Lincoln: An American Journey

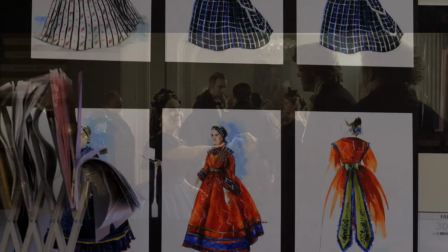[12:23]
So I wanted a strength of color with this electric blue for the reception scene at the White House. Almost all of Mary's costumes are exact replicas of the clothes that she was able to find in photographs or in paintings.
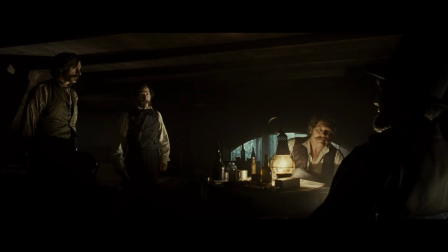[12:39] I'm here to alert you boys that the great day of reckoning The wind is nigh upon us.
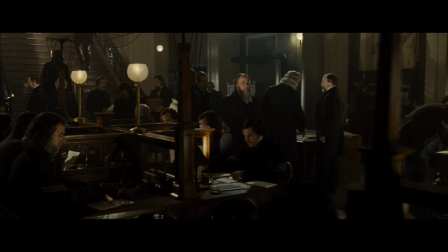[12:43]
The movie takes place in 1860, so everything was lit with gas lamps or oil lamps.
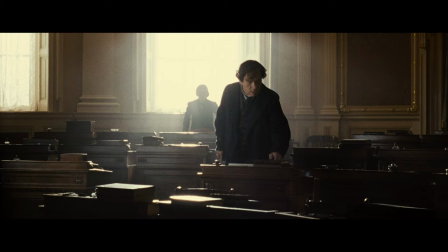[12:48]
And particularly in this movie, I frequently follow the rules of naturalistic lighting. So if there are windows in the scene, then my light would come to the windows.
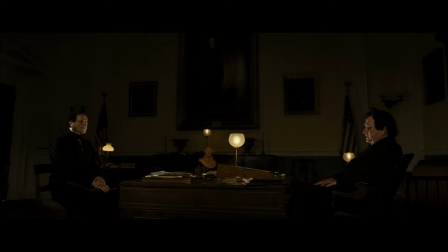[12:56]
If there is a lamp, I would create a light source coming from the direction of existing light source on the set.
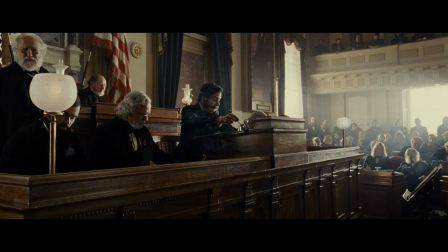[13:02]
But immediately it was very clear to me that we should not do any specific color changes. We should just photograph it in the most beautiful,
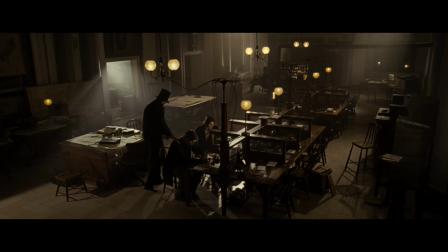[13:09]
the most elegant way. so the photography was merely there to record the actor's work and the screenwriters' words.
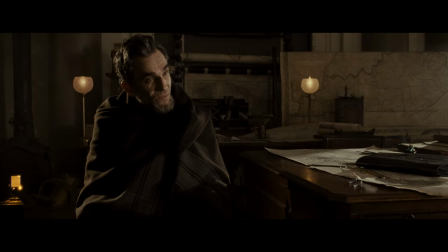[13:18] We begin with equality. That's the origin, isn't it?
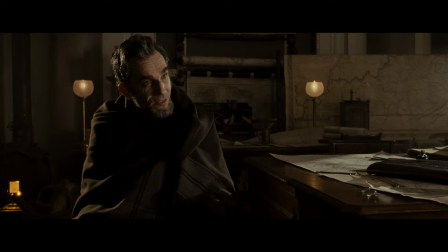[13:23] That balance, that's fairness.
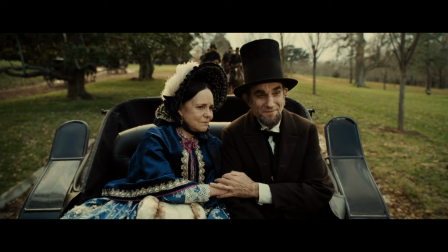[13:26]
Daniel DeLewis became the president, so the hair and the makeup, that's very essential because that's an exterior part of the president's appearance.
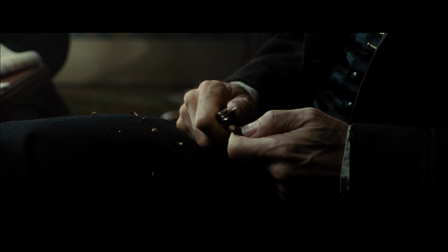[13:34]
Mr. Lincoln, at that point in time, obviously, he was under enormous stress. Therefore, we wanted that stress to come out on Daniel Day-Lewis's face.
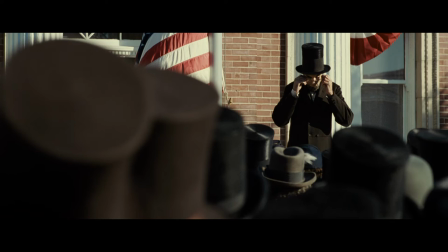[13:44]
There were two people working on him, myself and Kenny Myers. And it's not a look-alike from a make-up perspective. It's much more a feel-alike.
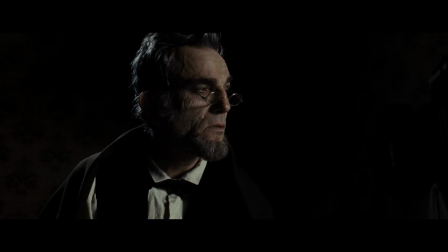[13:54]
There was a point where we just stopped looking at all reference, and it was working with his face and then creating the feel of Mr. Lincoln.
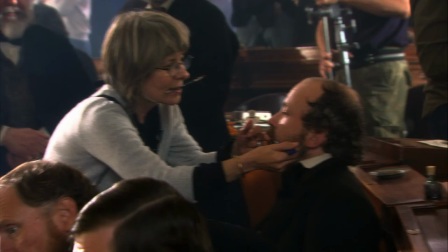[14:02]
But there was never a day where my experience did not come to play on this film.
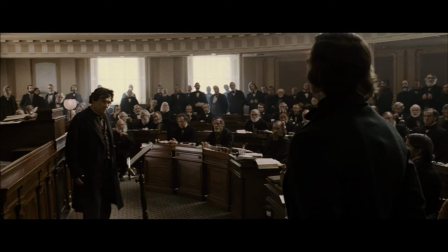[14:08]
When you look at the House of Representatives,
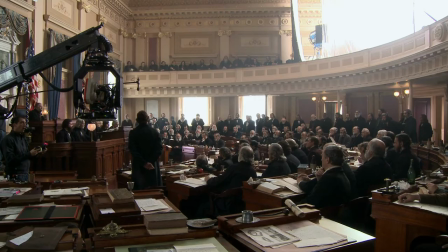[14:11]
we had 58 cast and 245 backgrounds, and 60% of them had facial hair.
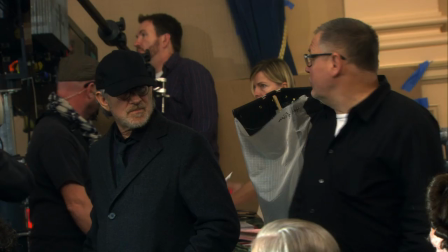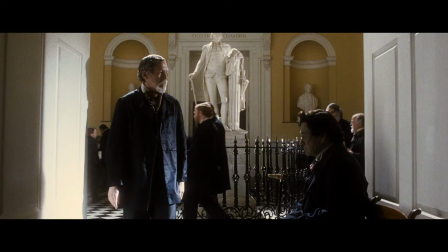[14:23]
This is true collaboration between Stephen and I. He's a sophisticated storyteller. When he sees chances for good image, he will go for it. Stephen's got really good aesthetics, and so much about making movies is about good aesthetics and ability to tell the stories.
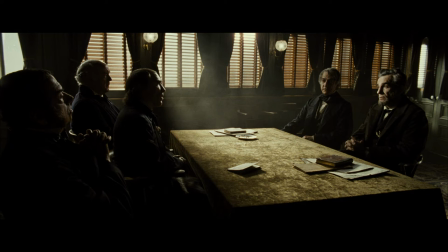[14:38] I'd like your states restored to their practical relations with the Union immediately.
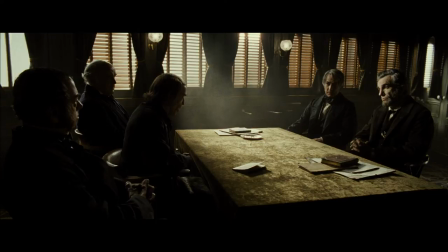[14:45]
Mainly, I think Stephen and I realized that you can't rush the cuts. You had to let somebody look. I like eyes looking at each other. I love that. When people look at each other, they feel it.
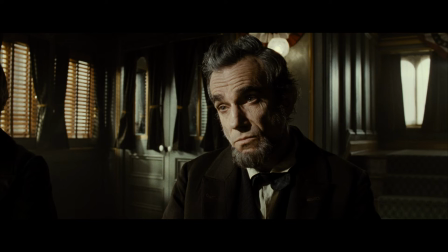[14:56]
If Lincoln would say something, I'd hold on him and he looks. And then we go to the Confederate vice president and he's looking.
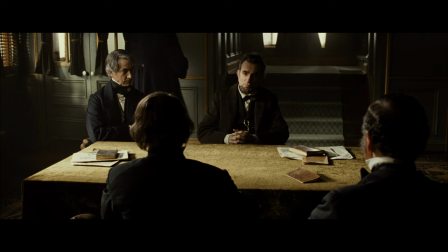[15:03]
So we didn't rush it. We gave people time to think about what they're seeing, and it was the way to work.
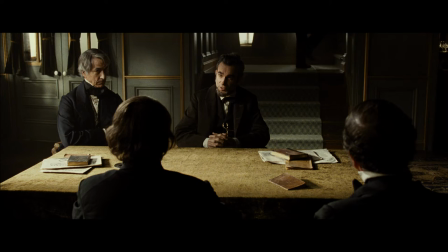[15:09]
It's not an action picture. Scenes play for long periods of time in one angle.
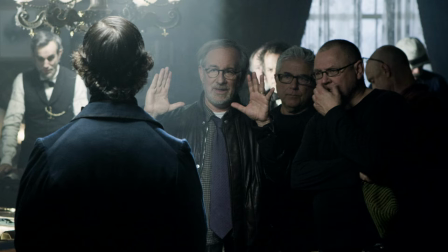[15:14]
I just wanted the scenes to exist in seemingly real time. And if I had gotten too fancy with too many reaction shots and too many cutaways,
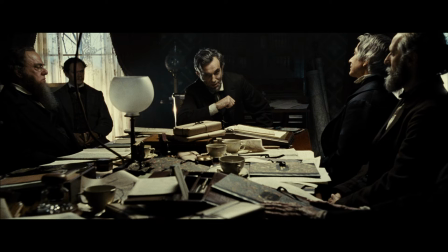[15:23]
I think it would have taken away from some very complicated political points that Lincoln was trying to make.
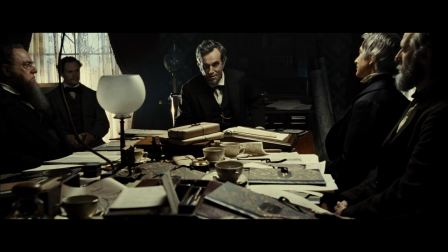[15:29] I use the law allowing for the seizure of property in a war, knowing it applies only to the property of governments and citizens of belligerent nations.
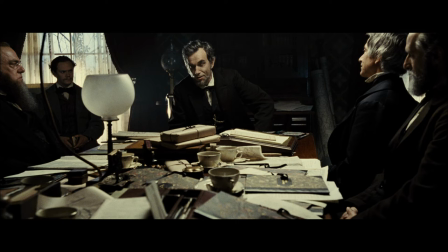[15:37] The South ain't a nation. That's why I can't negotiate with them.
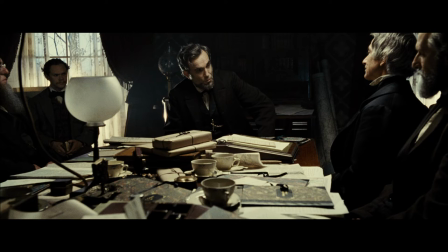[15:42]
So I needed the audience to lean forward, to pay utter attention to what was being said,
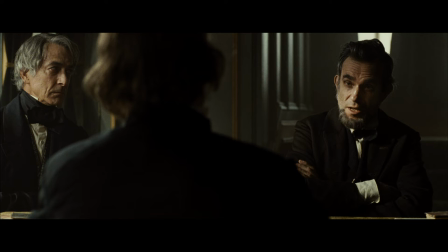[15:47]
and in order to do that, I didn't get fancy with the scissors or with the lens.
We say all we've done is show the world that democracy isn't chaos,
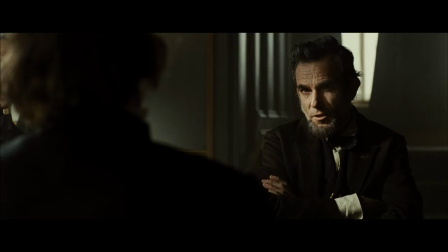[15:59] that there is a great invisible strength in a people's union.
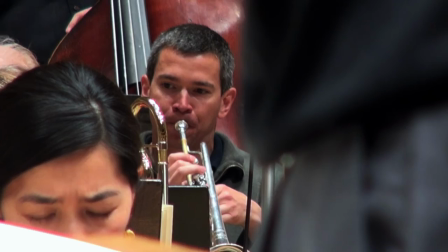[16:04]
This was not something that required John Williams' music to necessarily set the pace of the drama.
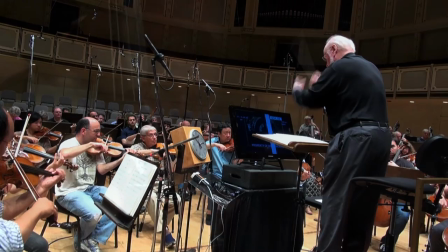[16:11]
It needed to support the gravitas of what was being talked about.
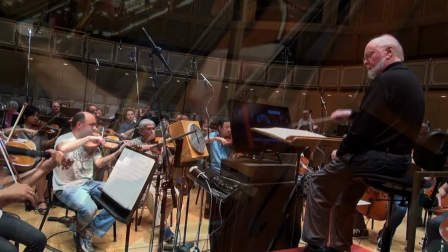[16:16]
It was a very subtle job of scoring this movie.